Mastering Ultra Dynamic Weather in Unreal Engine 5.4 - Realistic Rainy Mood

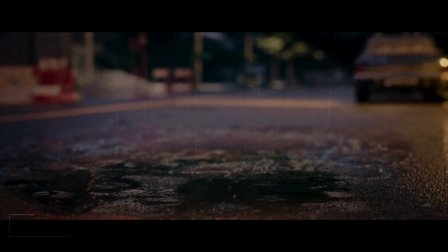11s
Hi folks,
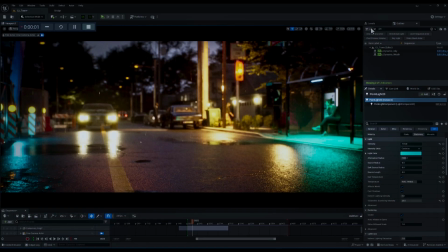12s
today we're diving into the Ultra Dynamic Weather plugin in Unreal Engine 5.4 to create a stunning rainy evening scene in an urban environment. I will walk you through some key parameters to help you achieve the perfect rainy atmosphere, so let's get started.
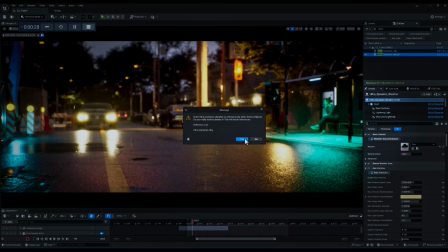29s
Alright, the first thing that I want to do is to remove the existing Ultra Dynamic Sky and Weather blueprints from my scene,
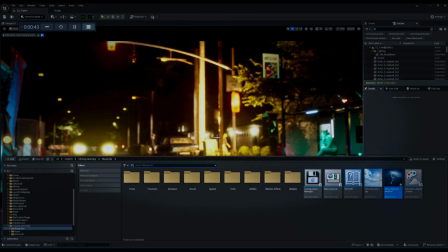36s
so in this regard we can start from scratch. Okay, now I'm gonna go to content browser and let's bring the Ultra Dynamic Sky to our scene,
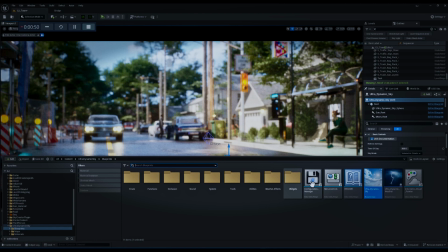45s
and after that it is time to drag the Ultra Dynamic Weather blueprint to the scene.
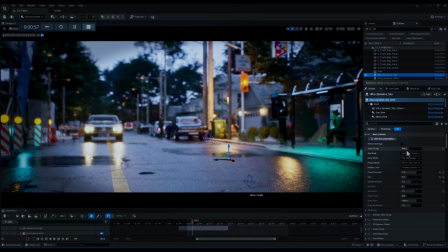51s
Okay, now the first thing that I want to do is to go to Ultra Dynamic Sky and let's tweak on
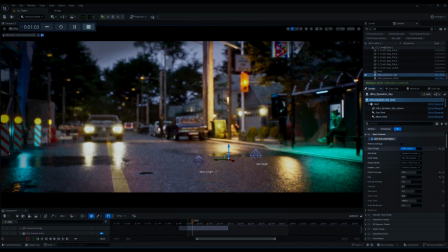57s
time of the day parameter to kind of add an evening mood to our environment.
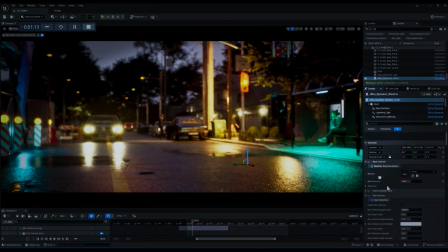66s
Okay, that's perfect. Now let's go to Ultra Dynamic Weather, and the first thing that you can see in the details tab is the weather presets. And we have a couple of ready to use weather presets over here, and I'm gonna choose the rainy one. And by doing that, you can see we have kind of a rainy condition in our environment.
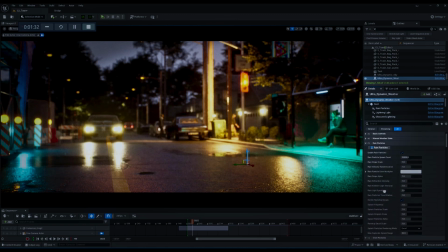86s
So let's move on, and here we have the rain particles category in the details tab. But before we continue, I just want to change the camera viewport to another one.
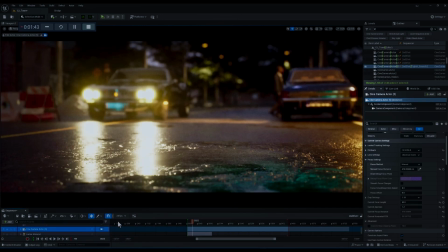99s
Let me see. Yeah, this one is okay,
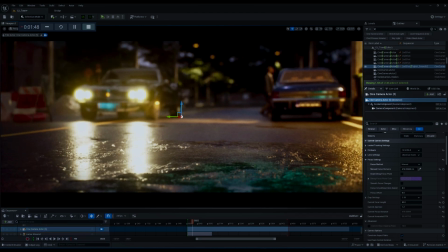102s
because in this view the light that shines from the lights of that car can help us
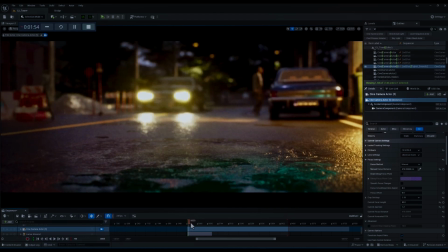108s
to better understand the exact function of the parameters related to rain particles.
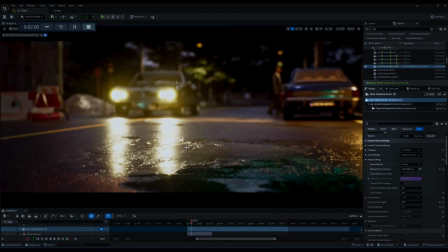114s
So let me see. Yeah, this view is totally okay.
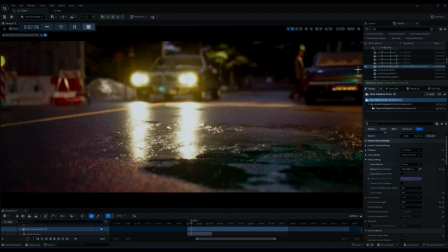119s
We can see the splashes, rain particles and puddles, and I'm gonna search for Ultra Dynamic Weather. It's here, and let's go to the rain particles category.
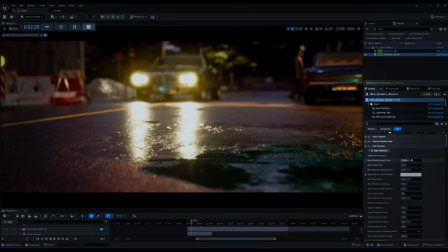134s
All right, the first parameter that we can tweak on is the rain particle spawn count,
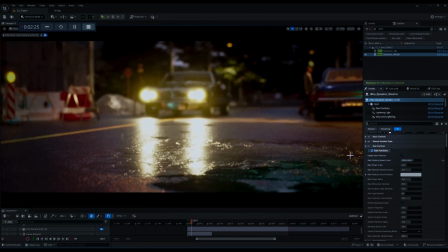140s
which controls the number of rain particles generated per frame. And since I want to have a little bit more dense rainy day, I'm gonna increase this parameter. But let me just bring the car a little bit more closer to the camera
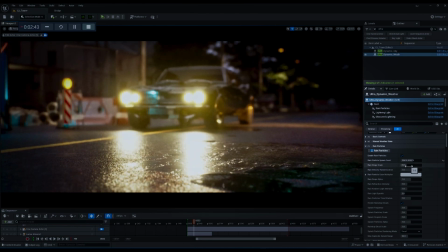157s
and change the viewport to something like that, and let's move on. The next parameter is raindrops scale, which adjusts the size of the raindrops in the scene, and I want to decrease it to something like 0.7.
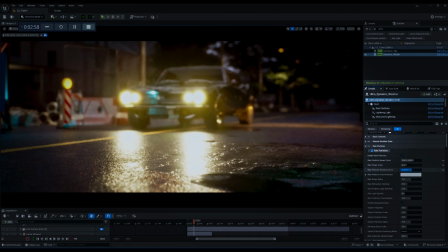171s
Rain velocity randomization adds variation to the speed and the direction of the rain particles, and since I don't want to have very regular rainy environment, I'm going to increase it to something like 1.4.
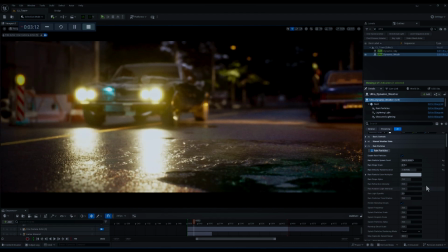185s
And after that, we have rain particles color multiplier, which alters the color intensity of the rain particles. And since the rain particles are in front of an orange light shining through the car,
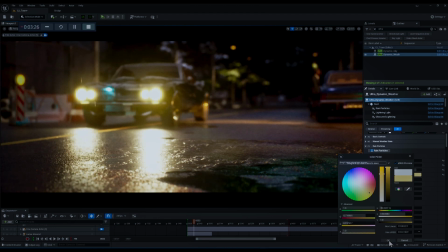199s
I'm gonna set it to something near to orange, because it would add a little bit more interesting vibe to our shot. And after that, we have raindrops alpha, which sets the transparency level of the raindrops.
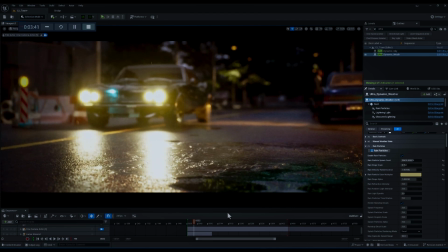215s
And I'm going to increase it to something like 1.2 to have kind of more opaque raindrops.
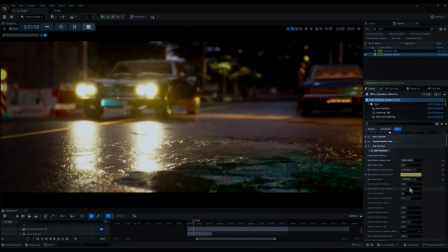221s
And then we have rain refraction intensity. And as its name indicates, this parameter determines how much light is refracted through the raindrops. And I'm going to increase it.
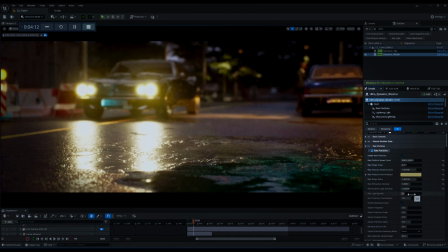234s
And the next parameter is rain ambient light intensity, which controls the overall brightness of ambient light during a rainy scene. And after that, we have an interesting one, and that is rain light sparkle, which adds shimmering effects to the rain particles under light sources.
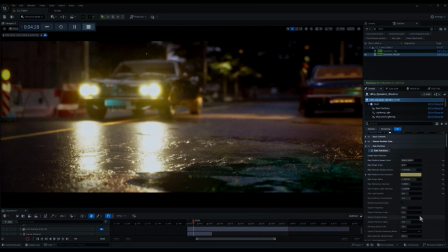252s
And this is the reason that I'm gonna set it to something like 4.